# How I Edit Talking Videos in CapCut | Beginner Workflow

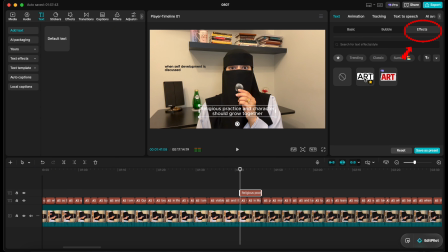[4:09]
I go on effects and then I click art. You can look it up.
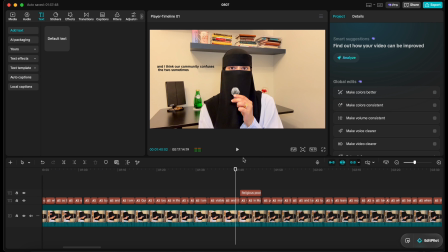[4:14]
I just have it in my favorite to make it easier for me. And again, just playing my video to see how it's going to look like.
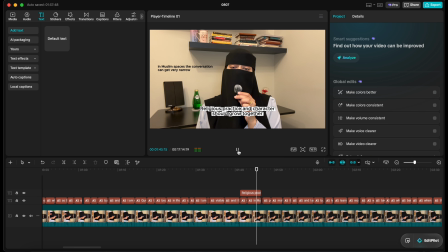Another thing that I do with my title points is I add an effect. So on the top, you just click on animation.
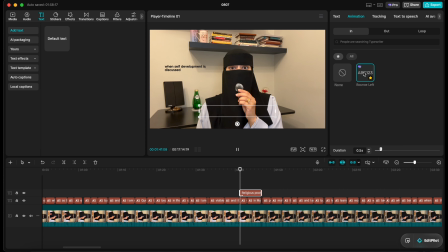[4:38]
It's actually on the in animation. You can look it up. It's just bounce from left. And then I just increase the time that it's going to take to add that effect. So it's like not too fast. So I just add like 1 second basically. And you can see how that makes a difference in the video.
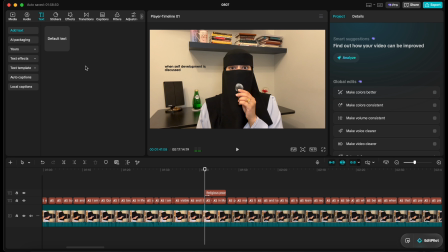Now, apart from like the effects and everything, I do add a sound, like a typing sound. As you guys know, it's a very famous sound that some people add on their content.
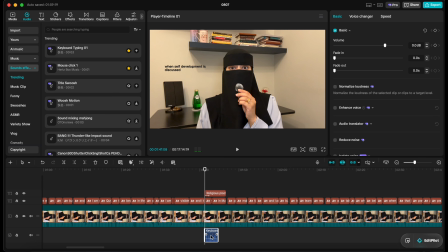[5:14]
So I just on the top go on audio, and then on the left click sound effects.
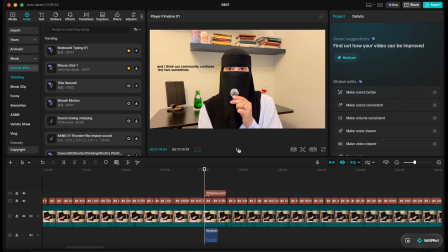[5:19]
You can look it up. I just have it on favorite. Just type keyboard typing, and then I put it right where the title text starts.
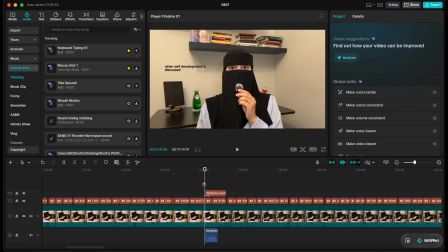[5:27]
And then I decrease the volume for this because I don't want it to be higher than my volume. It's just going to be extremely loud for the viewer and it's going to be irritating. So I just lower it and I play my video to see how high I want it
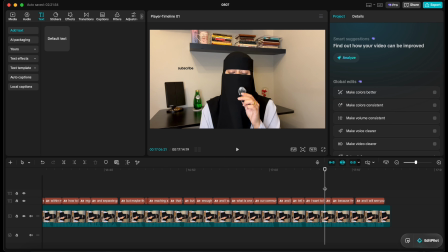[5:42]
a couple times and how much of the volume or the sound or effects that I want.
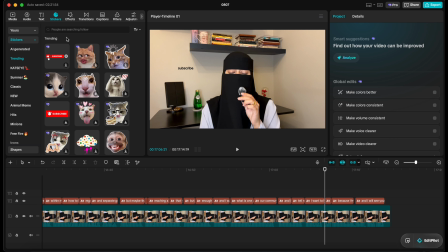[5:49]
Now here I'm just showing you how I add the subscribe on the end of my video. So on the top, you're just gonna click stickers. You can just look up subscribe and it's gonna pop up. You can use any one. This is a specific one that I use. I put it right when I say subscribe on the end of my videos.
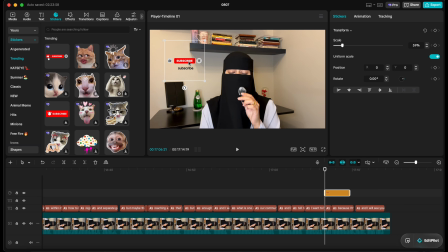[6:10]
I just make it smaller. You can again put it anywhere on the screen. I'm just putting it on the left side.
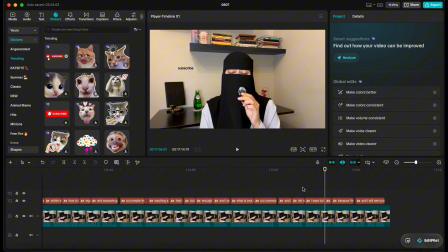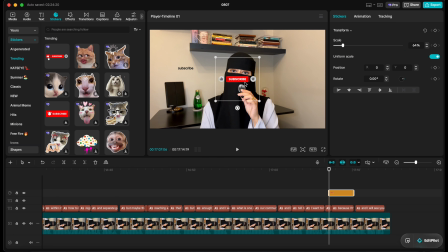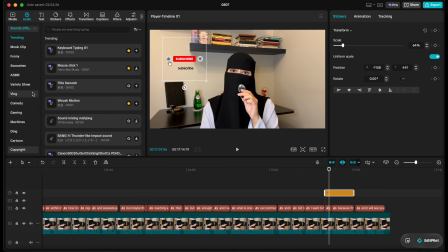[6:43]
Now, since I use this specific sticker, I like adding the sound effect for the click because it has three different clicks in the sticker. So you just go on sound effects again on the top audio and then just type the word click. It's going to show like a mouse click. You click the blue plus, it's going to bring up the effect on the timeline.
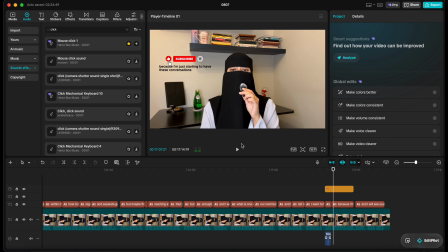[7:03]
I just see where in the sticker it clicks the thumbs up and the subscribe and the bell icon. So I just put the sound effect exactly when it clicks on the sticker, just so it kind of looks like, okay, the sticker is making the sound effect.
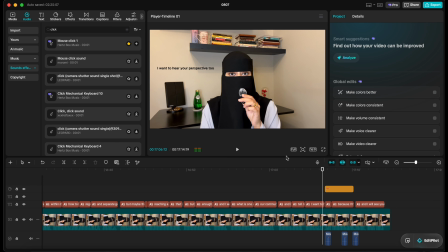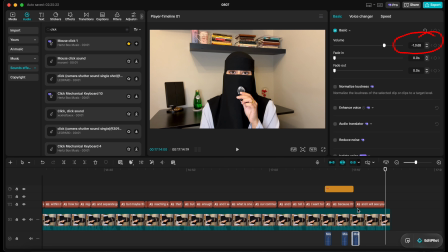[7:32]
Again, after aligning the sound effect, I always decrease the volume for this as well. I keep it at 10. Again, you can see how high or low you want the sound to be.
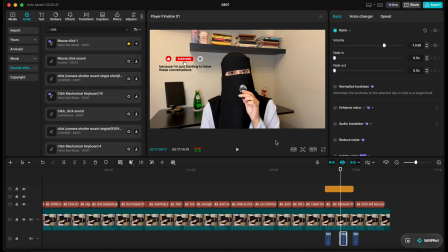[7:50]
And then always make sure you're playing your video as you go to see how it would feel like if you were the viewer. That's actually one of the biggest questions I ask myself. Okay, if I was watching it as a viewer, would I like what I'm seeing basically?
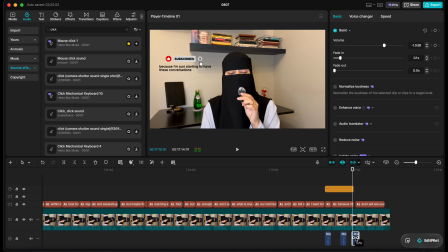[8:04]
So it kind of helps you um, get good criticism to yourself if you have no one that is there to check your editing.